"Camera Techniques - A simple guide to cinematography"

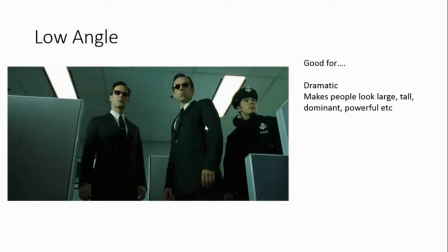3:37 It can be quite unflattering if it's on a close-up but it generally tends to make people look larger more dominant and more powerful
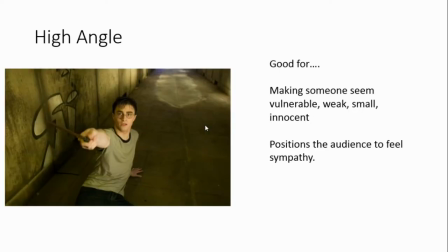3:45 and by contrast to low angle you can also have a high angle which is where your camera is up high looking down at somebody and that person could be standing up but in this case is Harry Potter is obviously lying on the floor but in general that high angle shot where the camera is higher than the person
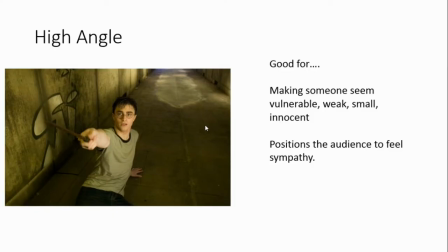4:00 it generally makes them seem smaller and more vulnerable and weak and innocent so if you want someone to look injured for example or scared you might put your camera up high looking down on them and it often encourages the audience to feel sympathy for that person or character.
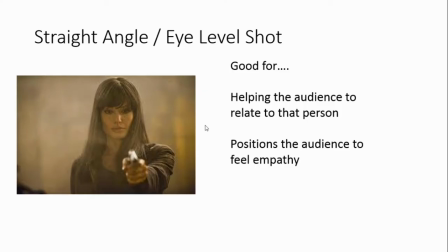4:19 The kind of bit between that if you don't want a high angle or a low angle you might have an eye level shot some people are example to call it a straight angle shot and that is where your camera is on level with their face looking straight at them and that generally helps us to relate to that character so it helps the audience to feel like we are just like them or on their level
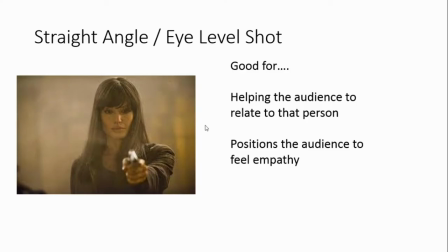4:38 and it positions us to feel kind of like we are like them so it helps us to empathize with them sometimes.
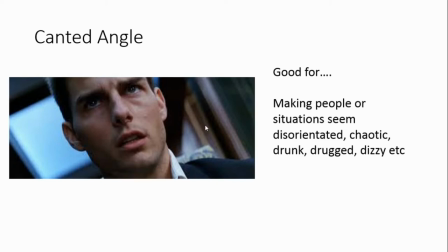4:45 A canted angle is where you take your camera and you tilt it so it's not level and that is where you get people looking slightly wonky so if you can see here this is Tom Cruise obviously
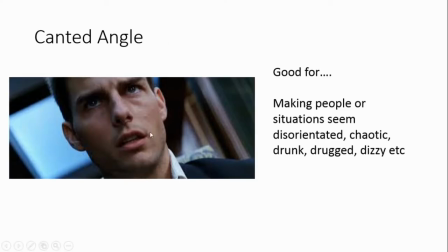5:00 and you can see that his head is an angle here rather than being straight up and it's sometimes these are quite hard to identify but if you look in the background if you look for things like door frames or the horizon and you notice they're all at angles
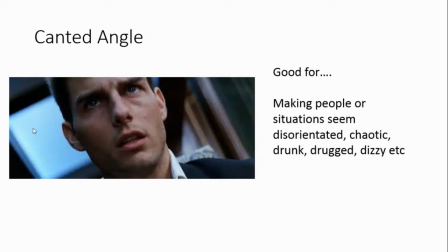5:14 then you will notice that it's canted and we often use those canted angles some people call these Dutch tilts by the way that they make situations or people seem very chaotic disorientated or they can be used to make somebody seem drunk or drugged dizzy for example
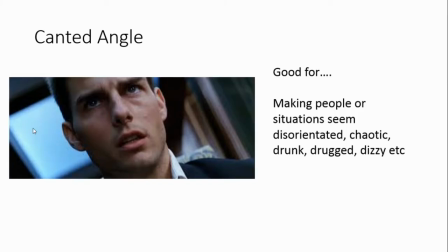5:32 so something is quite chaotic or disorientating they will often use a canted or dutch
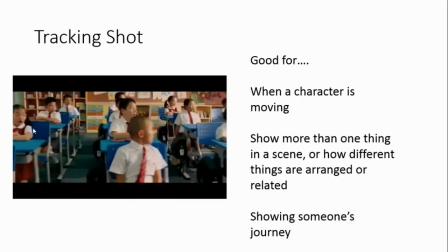5:38 angle a tracking shot so this is where your camera is on wheels or a track and it tracks across a room or through a room or location it could be in a straight line it could be wiggly and all over the place sometimes tracking shots are used to follow people for example or following a movement and often tracking shots are quite good at you know showing
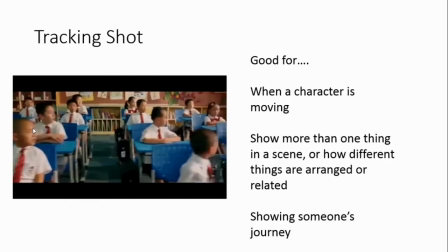6:04 us that somebody is moving sometimes it might allow us to see more than one thing in the scene so for example in this particular shot we see these school children
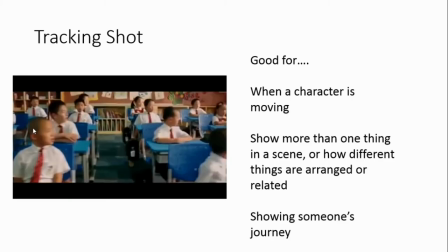6:11 sitting at their desks and then we see what they're looking at and we see the reaction of the boy that's standing up so
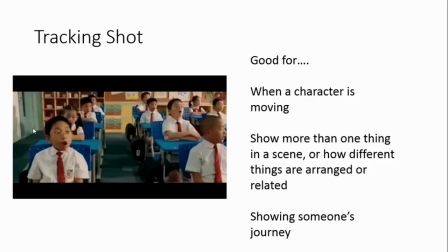6:19 it allows us to see more than one thing in a scene and how different things were arranged or related and if the tracking shot is following a character it shows their journey and it allows us to see them as being important because if we're following them then obviously they're quite important.